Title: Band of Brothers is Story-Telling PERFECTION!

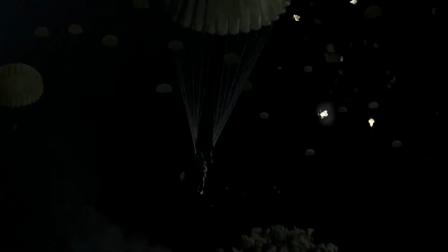(12:03)
The scenes where the viewer gets to see those paratroopers drop into heavy fire and
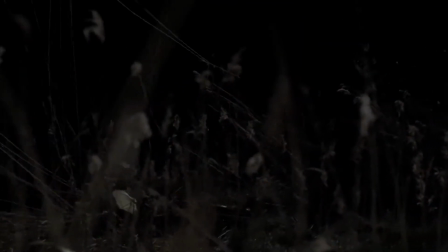(12:08)
then land into a dark field hoping to find a friendly nearby is pulse pounding.
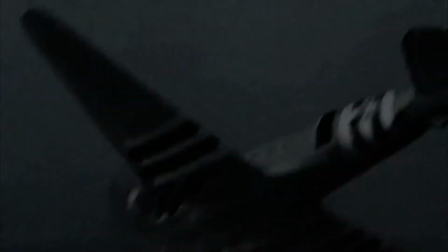(12:13)
This show absolutely nails the drama of that legendary operation.
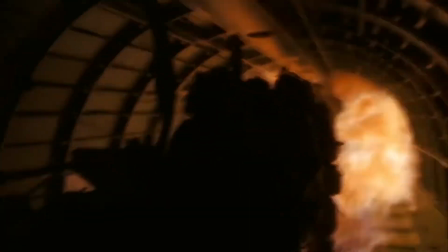(12:18)
Day of Days doesn't just capture the feeling of that nighttime combat jump though. It also adds in good historical tidbits, like how the C-47s became off course.
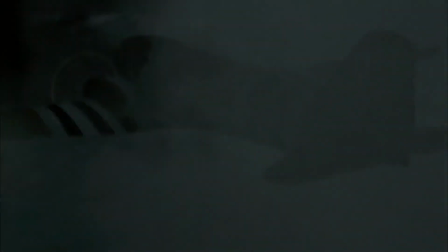(12:27)
In the episode, you see the cloud banks and then a hectic fire once the planes emerge from it,
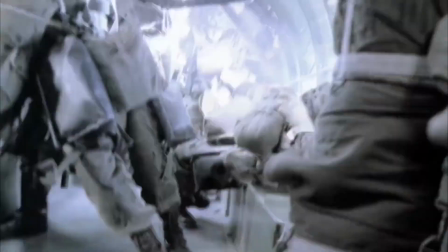(12:32)
causing the pilots of those C-47s to lose their bearings and take evasive action.
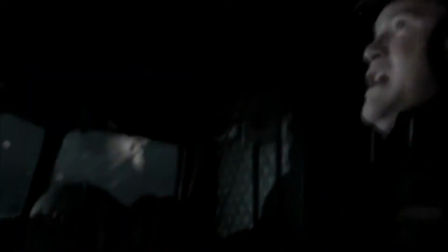(12:37)
Then in the chaos, they just hit the green go button at their best guessed where the landing zone was.
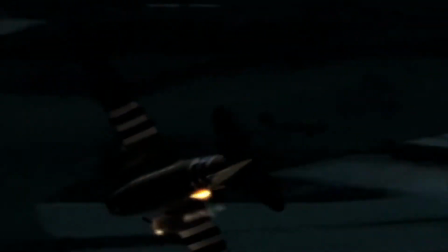(12:42)
I just love that a show that is meant to entertain can also inform in such unique and subtle ways like that. My next episode is number 6, Bastogne.
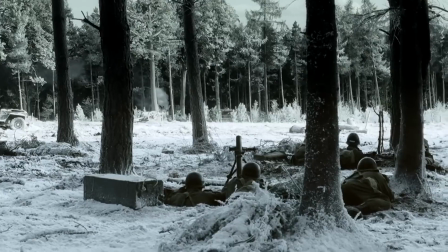(12:53)
The Battle of the Bulge is iconic, and the performance of the Men of the 101st in that battle is the stuff of legend.
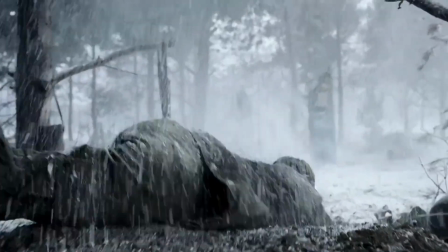(13:00)
But what I love most about this episode is that they took an underrated aspect of warfare and gave it a prime focus.
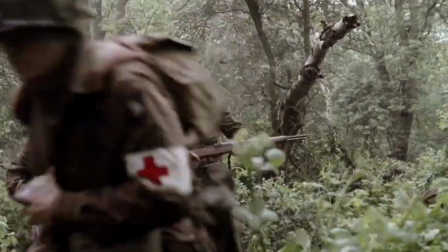(13:07)
Medics. Medics in a lot of war movies or shows are usually in a supplementary role.
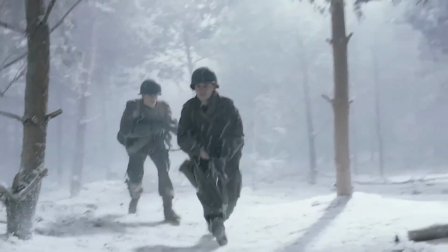(13:12)
This episode changes that, and even though an epic battle is going on,
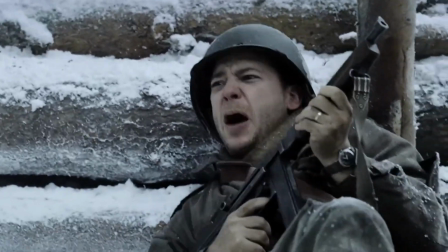(13:17)
the showrunners chose to highlight a man that the members of Easy Company were lucky to have, Eugene Rowe.
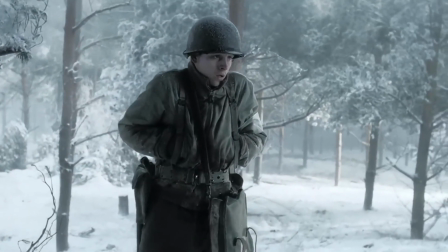(13:23)
Eugene, or Doc, appears here and there before that episode, but in number six,
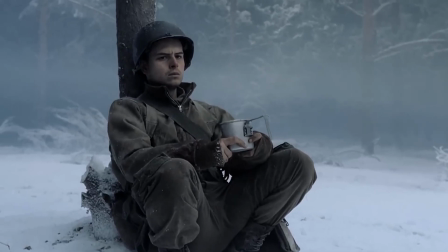(13:28)
you get to really see what makes him a fascinating character, and how truly wild the job of military medic is.
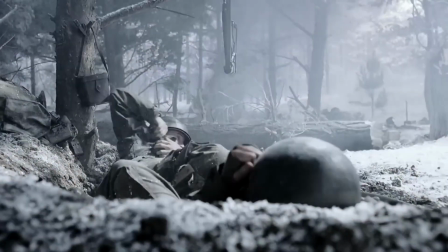(13:35)
For the job, you have to run into combat without a weapon and perform life-saving procedures while hoping you don't get shot.
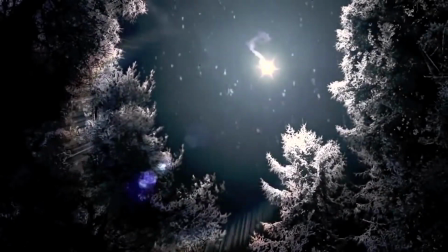(13:43)
Wild stuff. And I am so glad they chose to give Eugene his own proper episode.
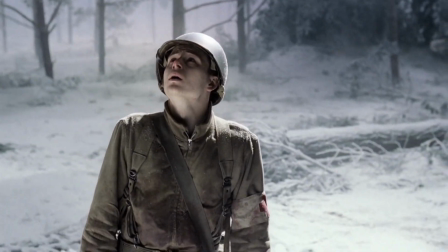(13:49)
As well, this episode showcases the brutal pain of attachments in a war zone.
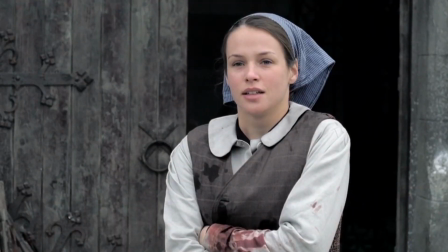(13:55)
In this episode, Eugene meets a nurse named Renee at a hospital in Bastogne.
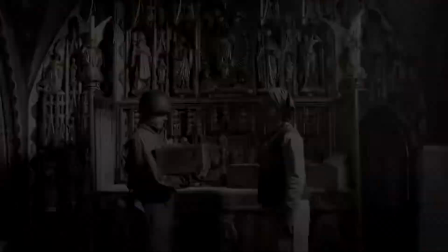(14:00)
In usual TV or movies, the story would then start to blossom into a love story.
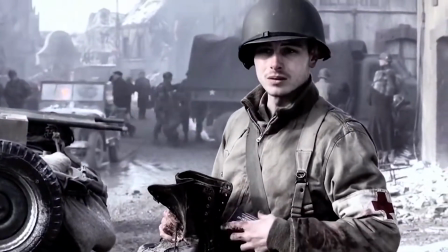(14:04)
However, Band of Brothers is meant to show warfare and its effects accurately.
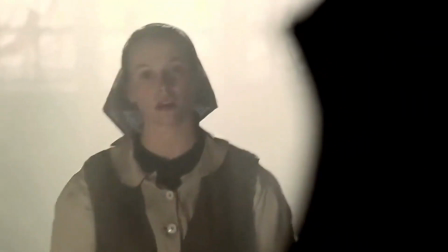(14:09)
And to really hit this home, instead of becoming a love story or a blossoming friendship, that nurse actually dies near the end of the episode.
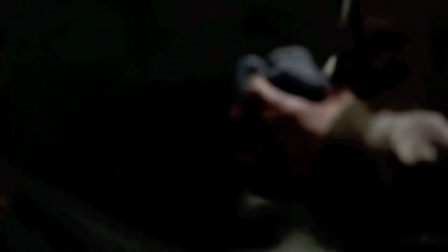(14:18)
And I think that is so powerful. Because in a war zone, one moment a person is your friend and you are really connecting with them, and then the next moment, boom, they're gone.
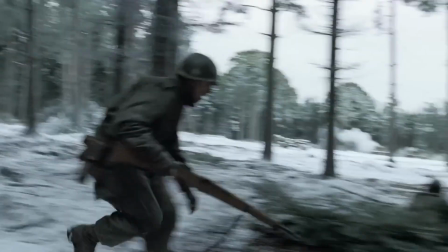(14:27)
No rhyme, no reason.
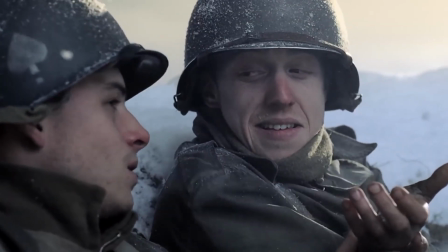(14:28)
And to cap off this amazing episode, when a soldier needs a bandage, The only one Eugene has is the scarf of that nurse Renee.
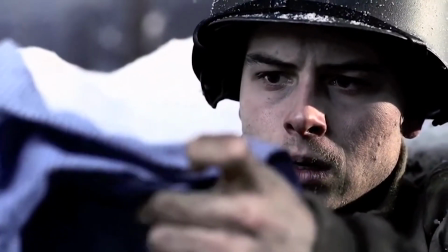(14:36)
And he has to ask himself, should he give up the only memento he has of her?
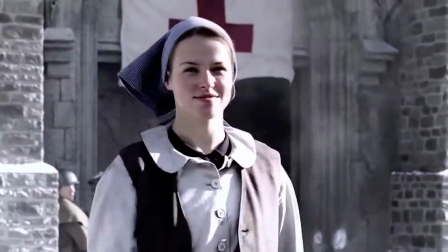(14:41)
Eugene knows that she wouldn't want him to not help an injured soldier just to keep a memento.
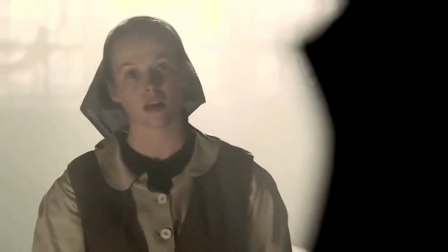(14:46)
And so the only thing that he has to remember Renee, he rips up and uses as a bandage for his injured comrade.
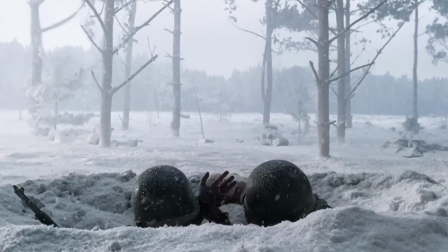(14:54)
That moment might be my favorite in the entire show, actually. Powerful, yet subtle. Just damn good storytelling. The last episode that really sticks with me is episode 9, Why We Fight.
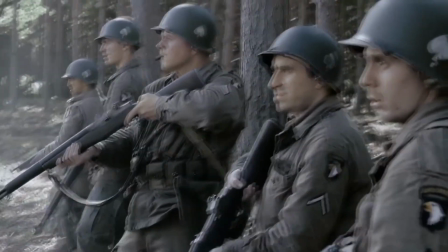(15:07)
This is the most powerful episode in the series, and showcases the truly horrific consequences of the Nazi regime and the Holocaust.
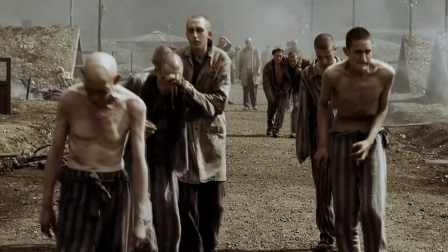(15:16)
Band of Brothers plays the exact right tone for this episode. It never tries to go for pure shock value or tries to make you feel any one single emotion.
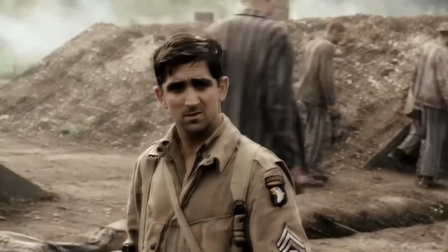(15:25)
Instead, it evokes a variety of different emotions and feelings,
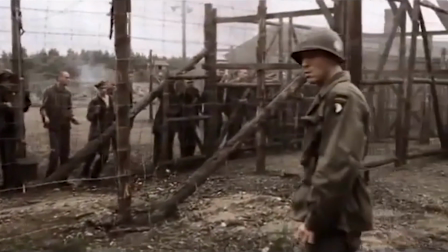(15:30)
starting with shock and horror and then amplifying to rage before finally settling in on a
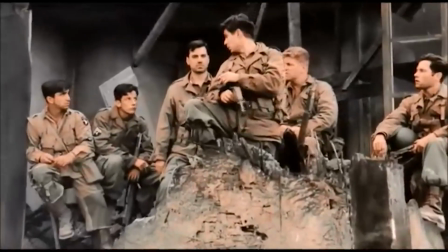(15:35)
solemn contemplation that how did we get to this point in human history really makes you reflective and think.
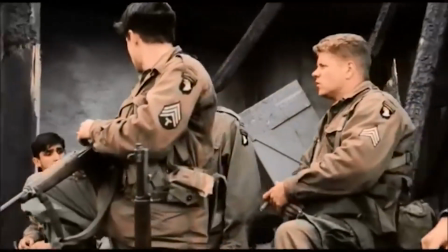(15:42)
Episode 9 gives a really good perspective on why World War II was
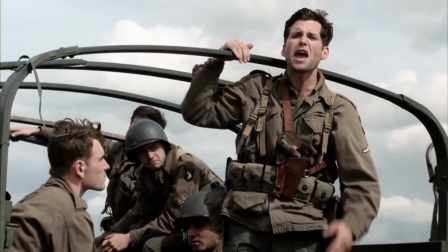(15:47)
fought in the depths of pure brutality that Nazi Germany descended into.
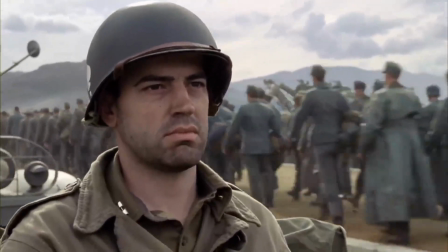(15:52)
This is a type of powerful episode that will be used in history classes for many, many years to come.
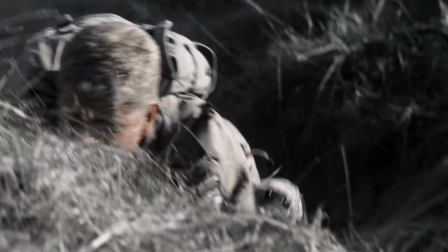(16:00)
Alright, let's wrap this up. With all TV or movies I cover, I always like to give a rating, you know, 1 out of 10.